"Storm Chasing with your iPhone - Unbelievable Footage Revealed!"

you love amateur storm chasing, I'm going to share with you all my tips, tricks on how to capture this stuff on your iPhone. I'm going to show you exactly how I do it. I'm going to show you all the gear you need, which is actually not a lot of gear.
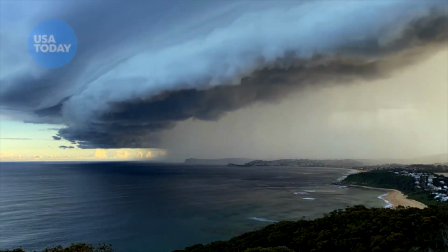(0:16)
I'm going to show you how you can sell your work as well when you capture fantastic sequences of storms. If this sort of stuff behind me interests you, this video is definitely one you should watch out for, because you are going to learn a hell of a lot in this storm chasing video.
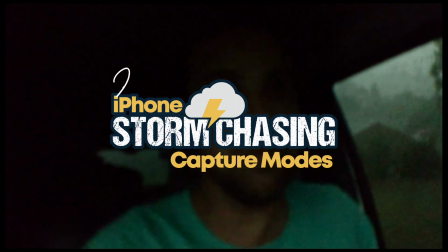(0:34)
Check this out.
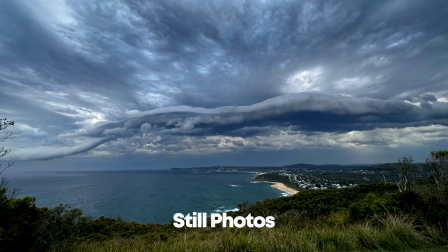(0:37)
Still photos of storms are actually probably the easiest things to take on your iPhone, and they're easily shareable because of their small file size.
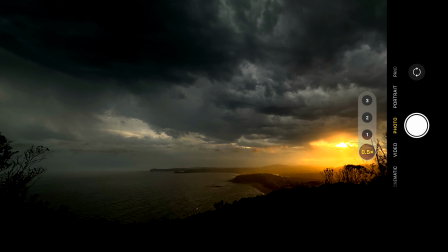(0:45)
Now, I usually capture stills using my ultra wide angle lens in regular photo mode. I find that a really reliable setting to capture the scale of a storm. The other stills mode I love capturing storms with is pano or panoramic mode.
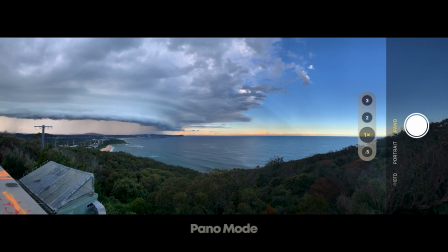(0:59)
Both of those modes are great for capturing the broad sweeping scale of a storm front approaching.
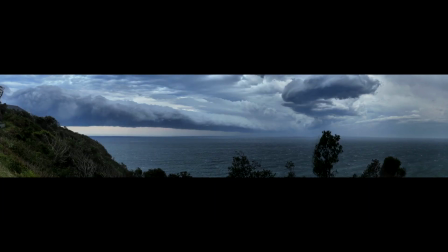(1:05)
I don't use any fancy camera apps. I use my regular camera app on my iPhone. I find it fantastic.
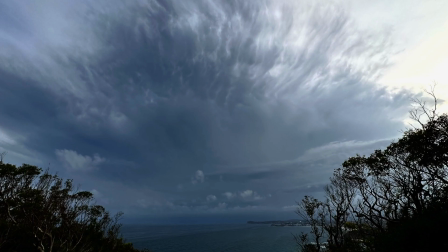(1:10)
The one thing I would suggest you do is to always remember to long press on the brightest part of your scene to lock that exposure.
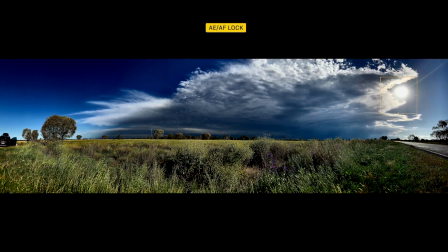(1:18)
It's particularly important when you're using pano or panoramic mode, so your exposure stays consistent as you rotate your way through the frame to reveal the scene.
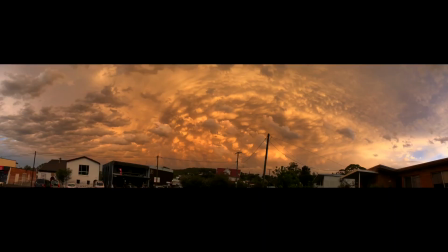(1:26)
Here's a medley of example stills that I've captured using just my iPhone, its inbuilt camera app, and Mother Nature.
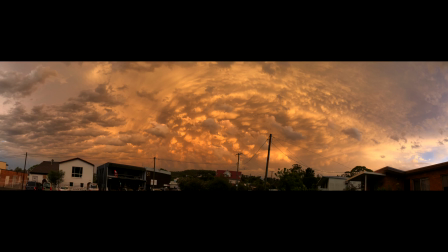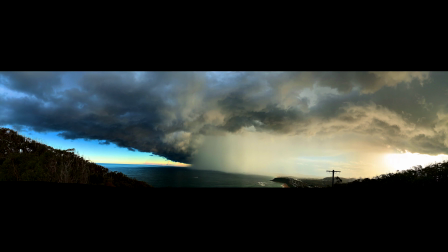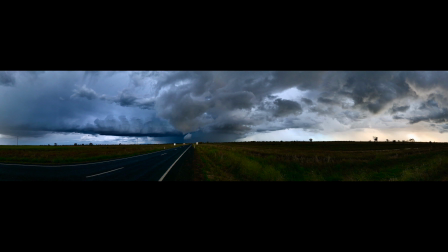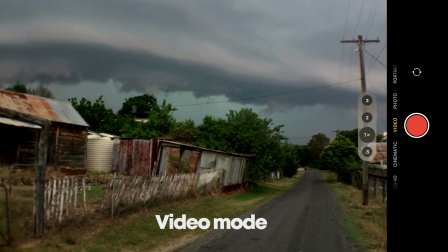(1:49)
Video mode on your iPhone is really well suited to capturing real-time weather activity,
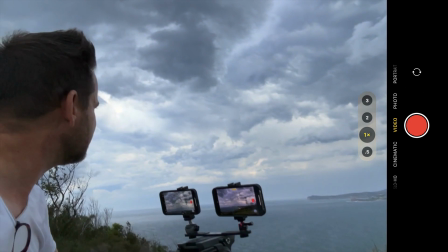(1:54)
such as naturally fast-moving clouds, or the impact of high winds, or the noise of hail or heavy rain.
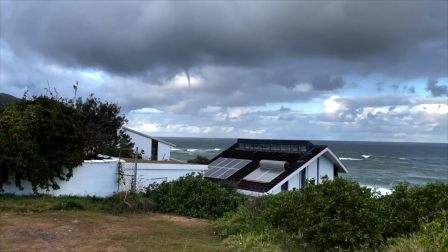(2:00)
Those things work really well in real-time video. Here's an example of a waterspout that appeared near our home,
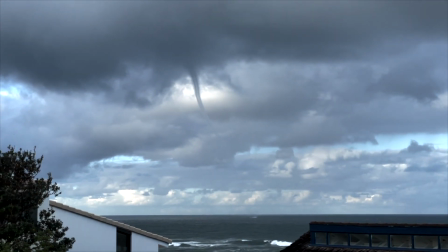(2:06)
and video was the perfect medium to capture this waterspout because it can show how fast it travels,
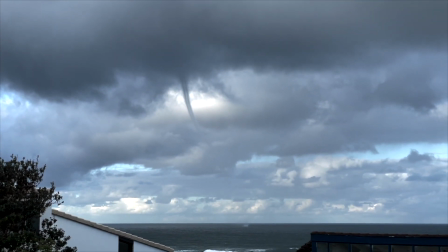(2:12)
its range of motion, even the reactions in audio of people watching it as it approached the coastline.
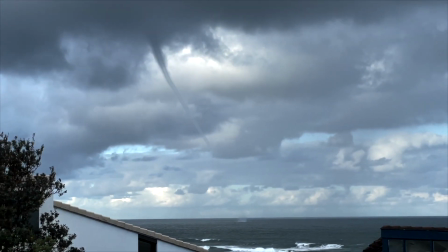(2:22)
Now, it's not anything great and artistic. In fact, the framing of the scene was a little limiting, as the water spout appeared really quickly while I was walking down the end of my street.
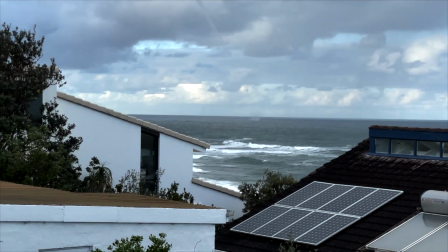(2:31)
But this video was actually snapped up by a local news network because it displayed its proximity to homes and its unseasonal appearance on our coastline.
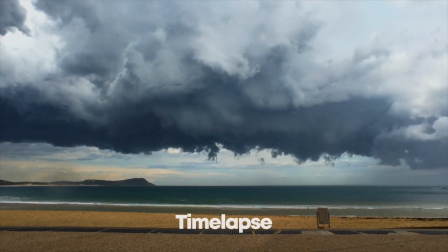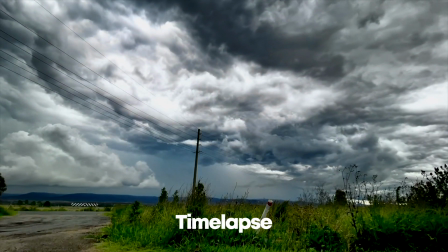(2:47)
Time-lapse mode on my iPhone is my absolute favorite go-to mode for storm capture.
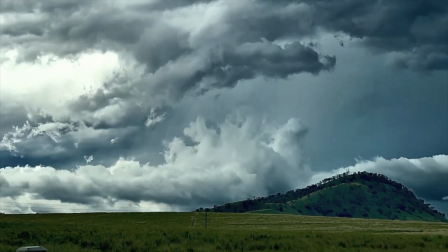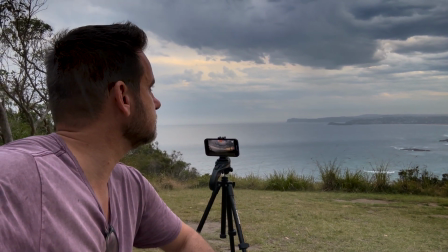(2:59)
You will need to attach your iPhone securely to a tripod to capture a storm time-lapse smoothly,
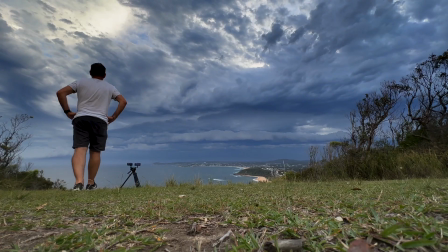(3:06)
but I'll cover that later off in this video series when I talk about the gear kit that I use.
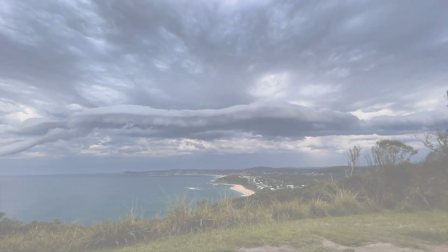(3:10)
Time lapses are wonderful for capturing the scale and the drama of large sweeping cloud fronts,
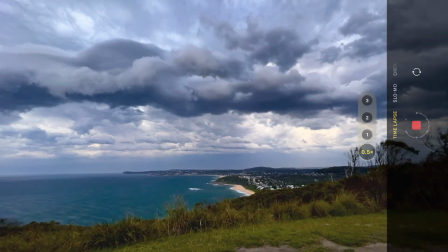(3:16)
and for that reason I usually film them on my ultra wide angle lens setting, with the exposure locked with a long press on the brightest part of the scene.
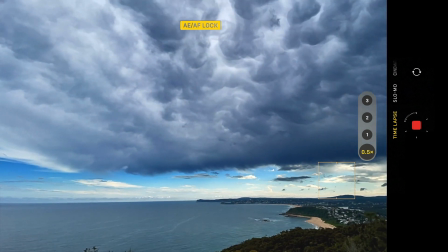(3:25)
No sound is captured with a time lapse, it's just vision only.
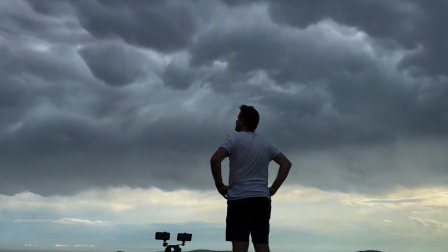(3:30)
I find that low angle, shooting really close to the ground using my ultra wide angle lens and then tilting up to the sky, gives the most dramatic effect.
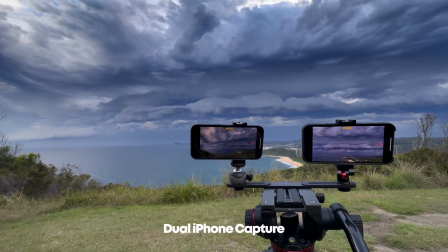(3:40)
Where a second iPhone is available, I will always capture a second time lapse with a different lens setting, usually my tele or my wide angle lens,
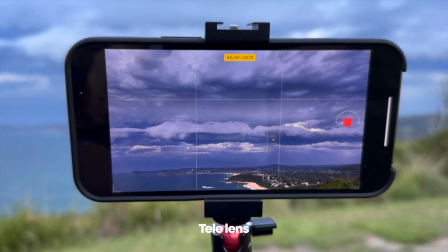(3:48)
so I can actually concurrently capture two different shot sizes of the very same storm scene.
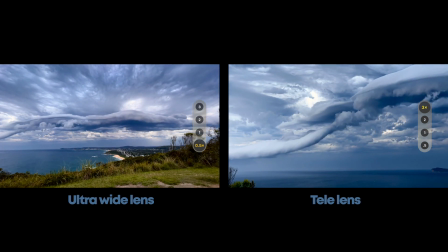(3:54)
Now, filming with two iPhones maybe sounds a bit problematic and over the top,
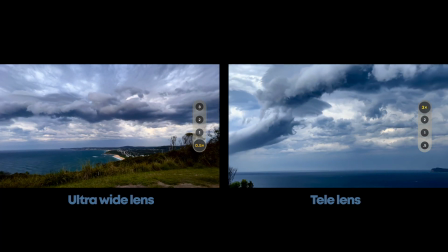(3:58)
but it does allow me to edit both time-lapse recordings together to give two complementary captures of the one scene.